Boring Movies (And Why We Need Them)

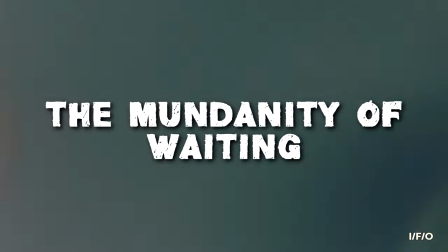4:05 So let's start off looking at those first two, the mundanity of waiting and the malaise of being alive,
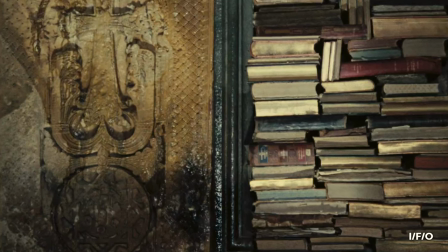4:12 and why these breeds of monotony are essential to appreciation and understanding.
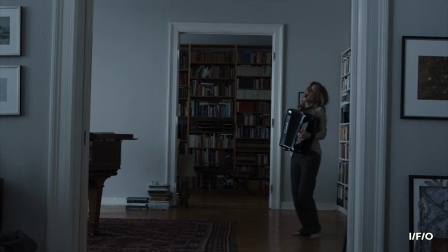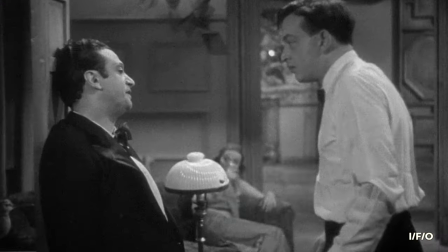4:27 Zoologist Luis Villazon categorises boredom alongside loneliness or hunger.
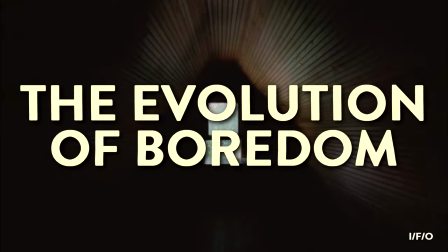4:34 Evolutionarily speaking, the stimulatory respite of boredom is crucial not only for the development of consciousness,
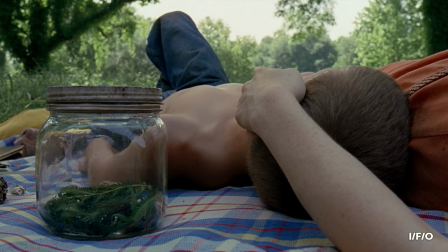4:42 but for our ability to interrogate and comprehend our environment beyond what may be immediately apparent.
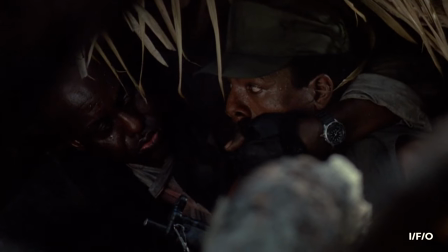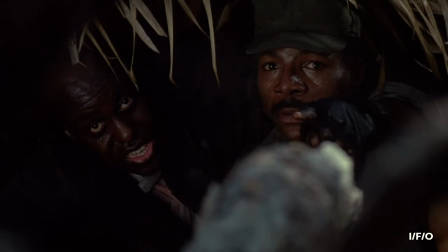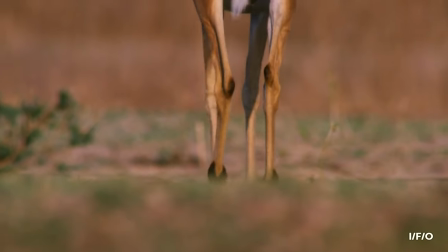5:04 Amidst the unwavering tedium of a grazing patch, an impala is only able to escape the jaws of a leopard by
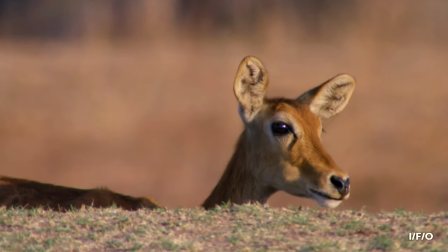5:12 instinctually reacting to the slightest shift in sound or scenery.
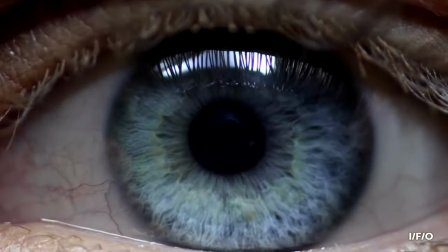5:18 Now let's apply that same principle to the stalkers and elephants of the world.
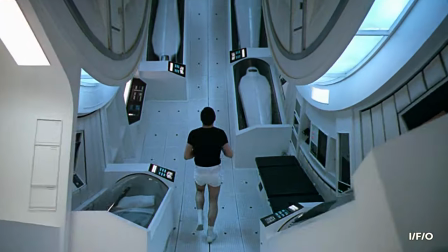5:26 In these glacially paced stretches of supposed inaction, every fluttering variation becomes vital.
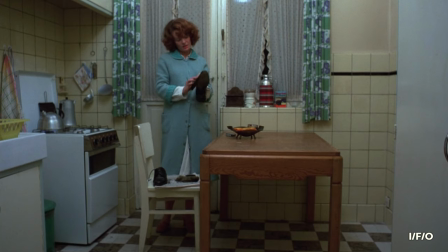5:36 Jean Diehlmann's subtle collapse is built not in broad strokes,
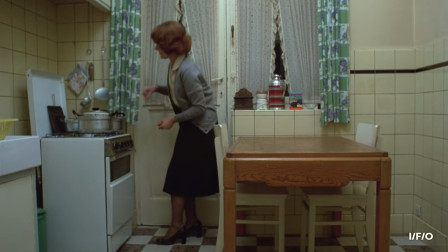5:41 but in watching someone's laborious routine slowly start to deviate and dissolve.
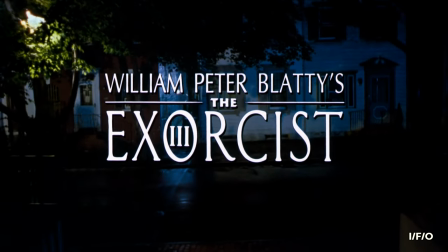5:51 The only reason the shuddering scare at the heart of The Exorcist 3 has stuck in the cultural consciousness for
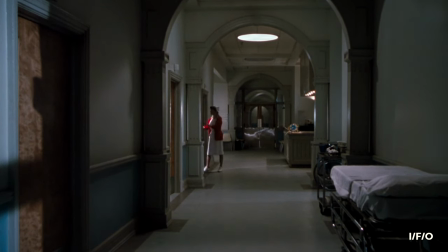5:58 decades is because of the four minutes of inquisitivity coaxing nothingness that precedes it.
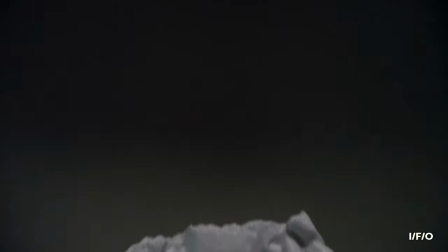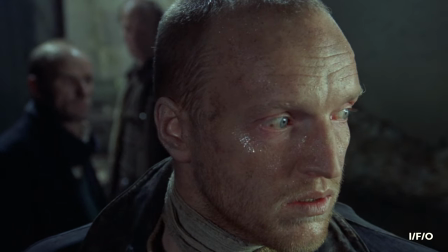6:11 These features are creating their own bubbles of time, spaces where things may not move at the same clip we're used to,
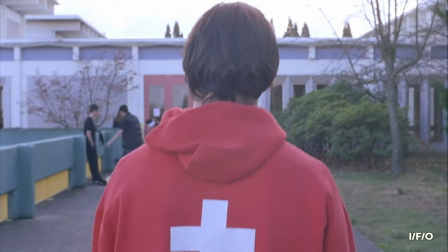6:20 but where stillness makes colour and movement meaningful,
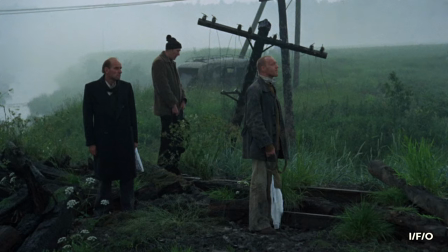6:26 and quiet instils any sound with a commanding presence.
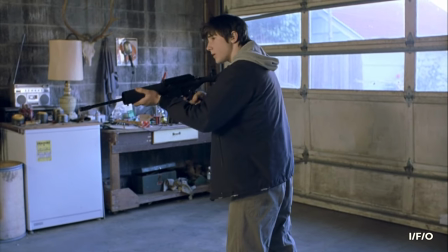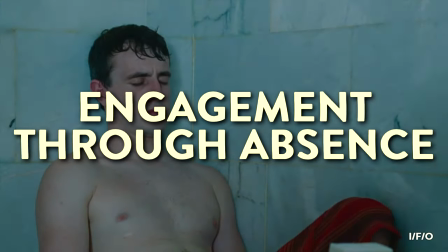6:37 The idea that such swallowing absence can serve as a catalyst for engagement doesn't just apply to film.
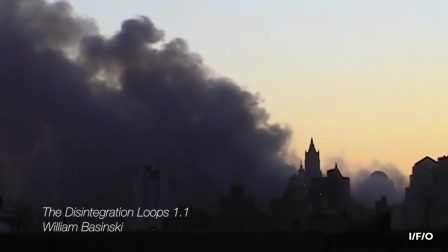6:45 For a musical example, take The Disintegration Loops by William Bosinski, an avant-garde ambient album,
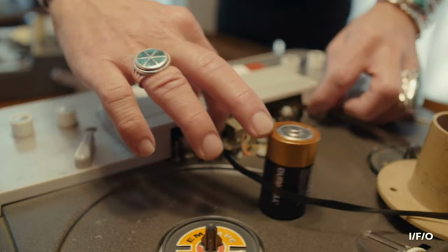6:53 in which a few seconds of frail magnetic tape are looped for upwards of an hour,
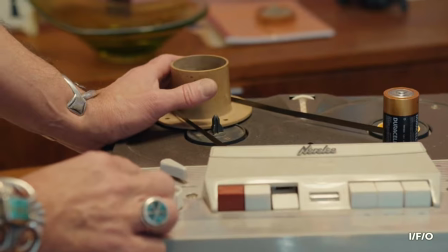6:58 until the original physical sample has literally disintegrated under the strain.
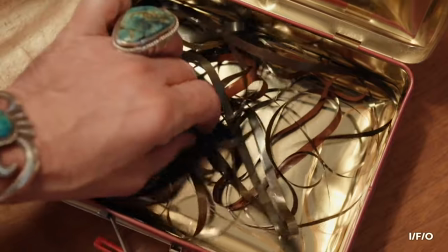7:05 Here's the loop at minute one, and
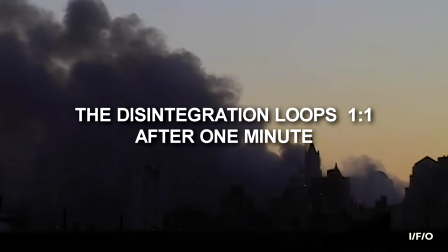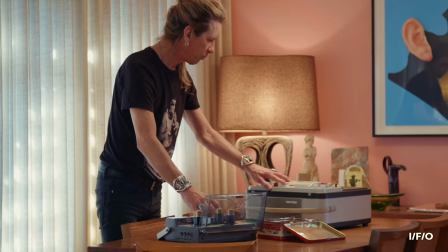7:15 here it is again at minute fifty.
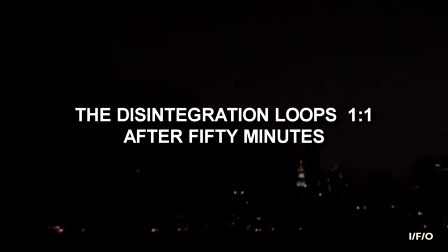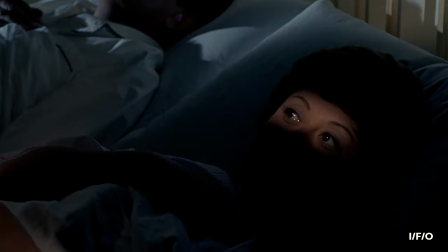7:25 In instances where the payoff is both built into and predicated on the need to surrender to lingering ambience,
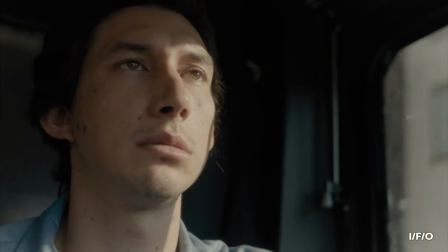7:34 the juice is in the squeeze. Whether you're viewing the work through a literalist or abstract lens,
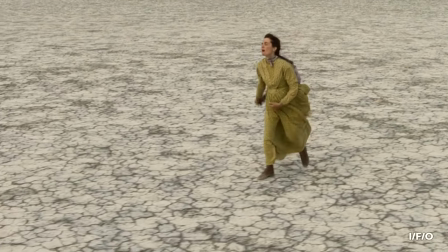7:42 you can't expect to appreciate the end point if you forgo the observational work and measured pace it takes to get there.
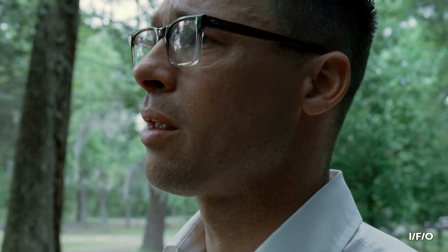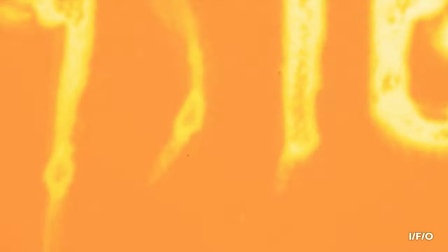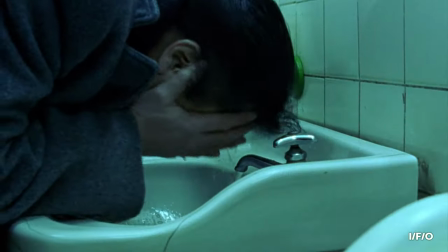8:01 By drawing attention to tedium, by forcing an audience to acknowledge the passage of time,
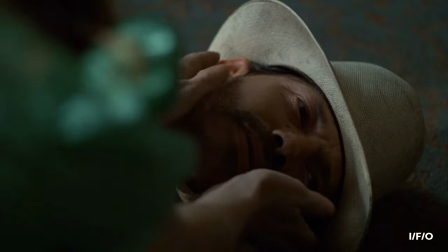8:07 the pain of those languishing moments is doing something quite remarkable on a cognitive and biological level.
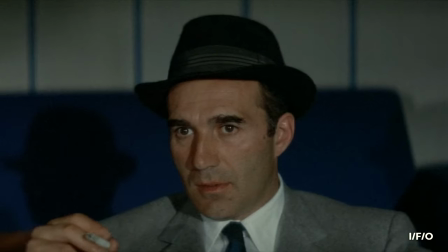8:15 The drawling, minimalistic input being received by our eyes and ears triggers both
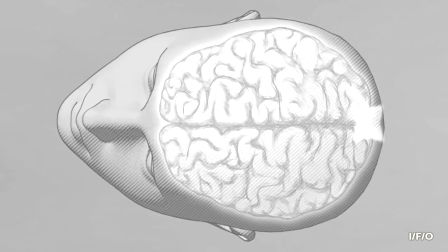8:21 the logical and creative hemispheres of the brain to light up at once.
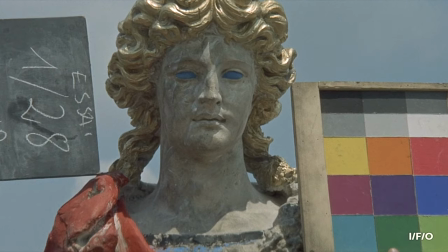8:27 Think of it as complex, artistically abstract problem-solving.
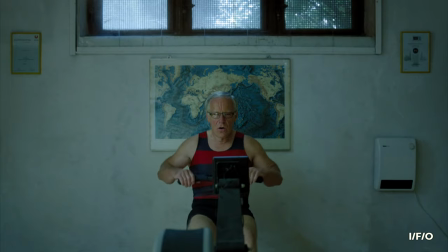8:33 What is this?
As such, these minute, mumbling sequences leave lasting impressions,
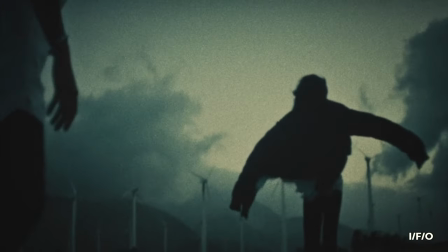8:42 internalising information and, as a result, creating meaning and memories.
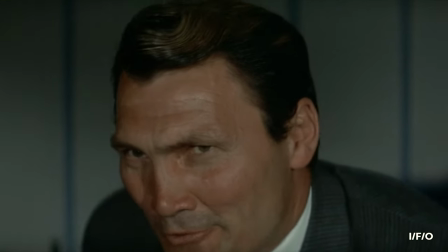8:49 Fritz, that's wonderful for you and me, but you think the public is going to understand that?
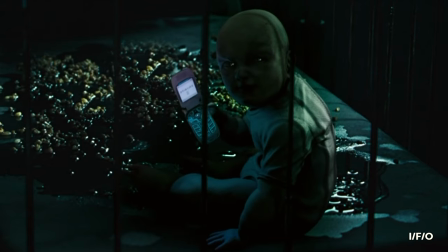8:55 Now, look what happens when you try to delete those moments of downtime. time,
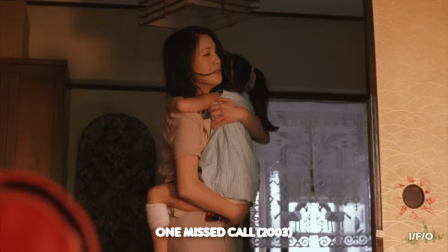9:00 like whenever a studio tries to fix a classic horror movie with a sped up, sanded down remake.
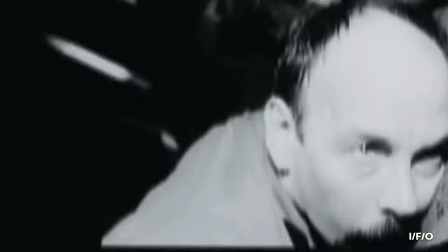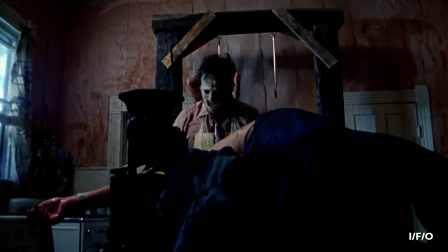9:16 When the reason the original works is at least in part because of their unhurried suspense and atmospheric vibes,
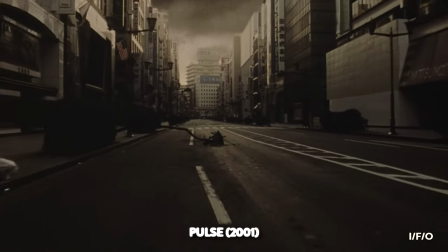9:25 removing all that misty ambiguity and crawling dread is like trying to trim
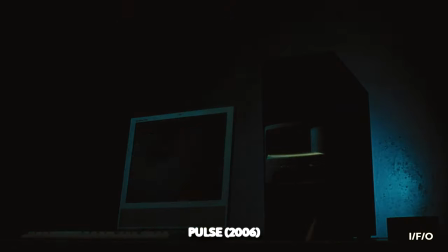9:30 down the weight of an airplane by pushing out the pilot and cutting the wings off.
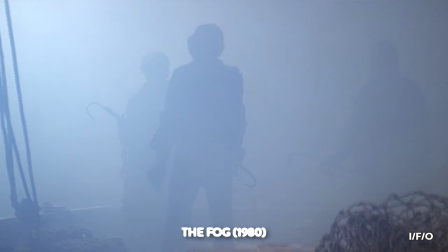9:39 That boring connective framework is why this soars, and
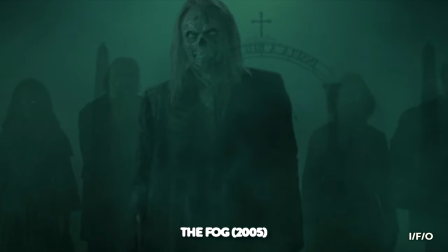9:49 this crashes and burns.
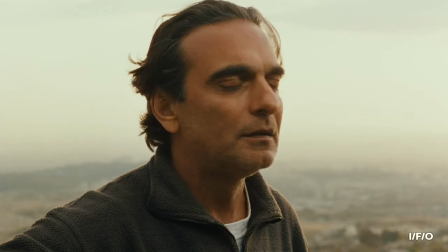9:54 That's because there's a big difference between using boredom as a narrative device,
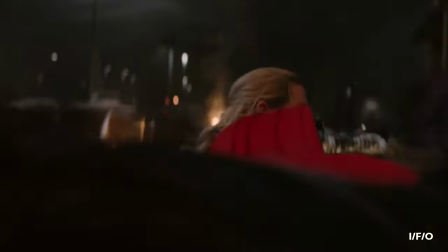10:00 and boredom as an unintentional by-product. Here's an example.
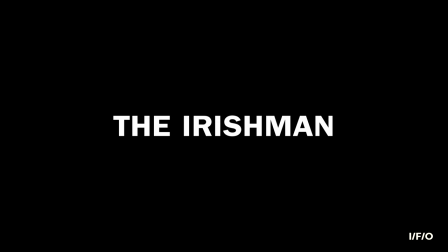10:06 Martin Scorsese's The Irishman is a weighty deconstruction of the
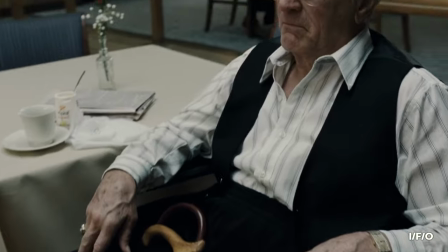10:11 banality of evil and grinding apathy born of criminality.
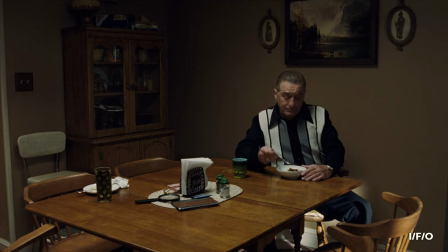10:16 Listen to the dispassionate, half-awake way in which Frank Sheeran prepares to commit murder.
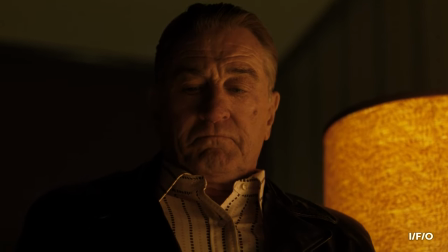10:23 You definitely don't want to silence it. You want to make a lot of noise to make the witnesses run away so they ain't going to be looking at you.
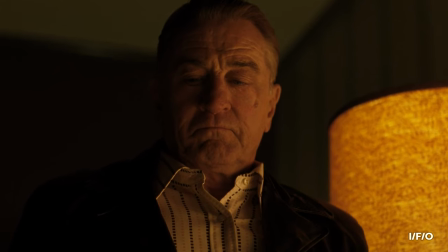10:32 But not the noise a .45 makes, because that makes too much noise, and a patrol car can hear it a few blocks away at least.
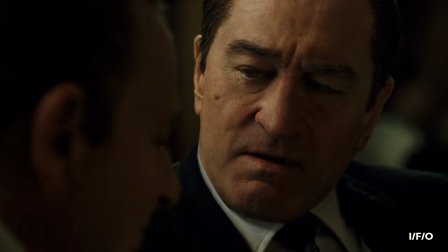10:41 It's ineffectual and dislocated, and that's the point.
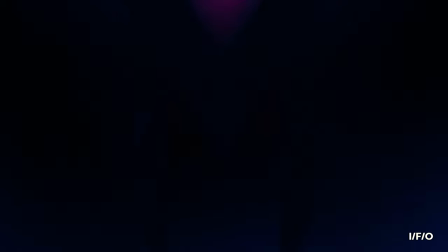10:46 Now let's look at a matter of life and death that feels like being lulled to sleep outside a fireworks factory.
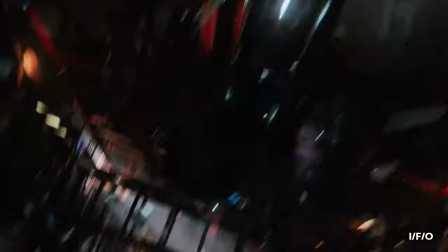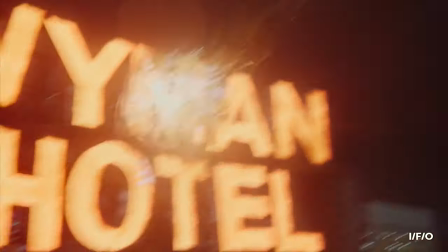11:03 It's trying so hard to inspire shock,
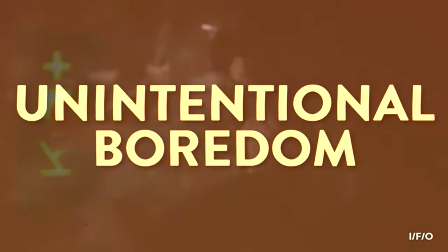11:07 awe and amazement, and yet it leaves my eyes rolling back to stare at my starving brain.
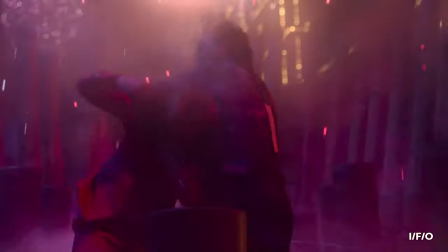11:17 When the awesome becomes overdone, and incalculable stakes become everyday,
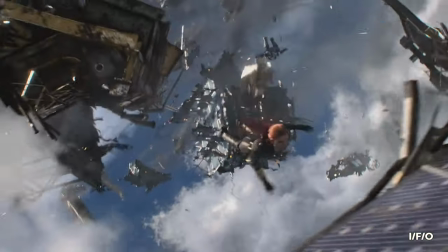11:24 contentment leads to complacency, and unintended, meaningless boredom.
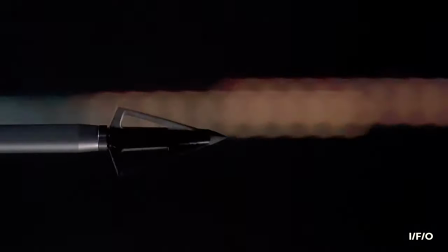11:29 That isn't to say there aren't bold and utterly brilliant examples of mile-a-minute entertainment,
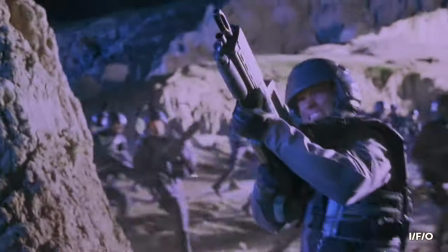11:36 or that something can't be considered intellectual unless it's a languid lurch of an experience.
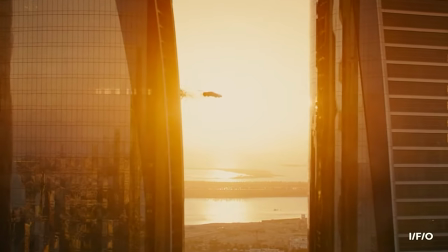11:44 For one thing, I like cool set pieces as much as anyone because I'm not a pretentious dick.
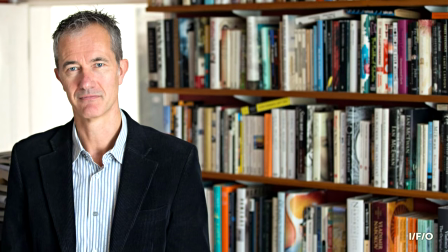11:50 And secondly, as writer and film theorist Jeff Dyer perfectly puts it,
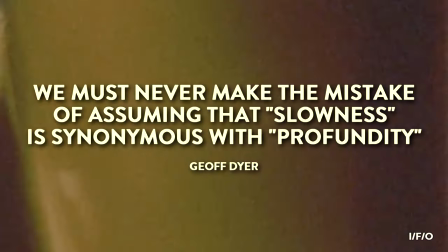11:56 we must never make the mistake of assuming that slowness is synonymous with profundity.
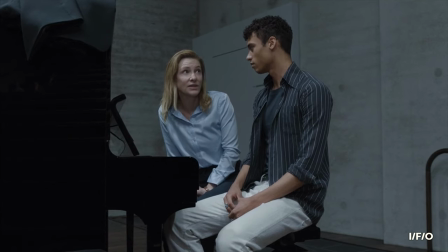12:02 The narcissism of small differences leads to the most boring conformity.
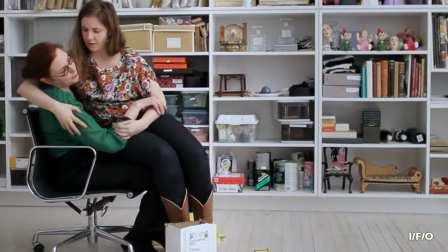12:08 Just because you put half the audience into a comatose stupor doesn't make you a cerebral work of artistic genius.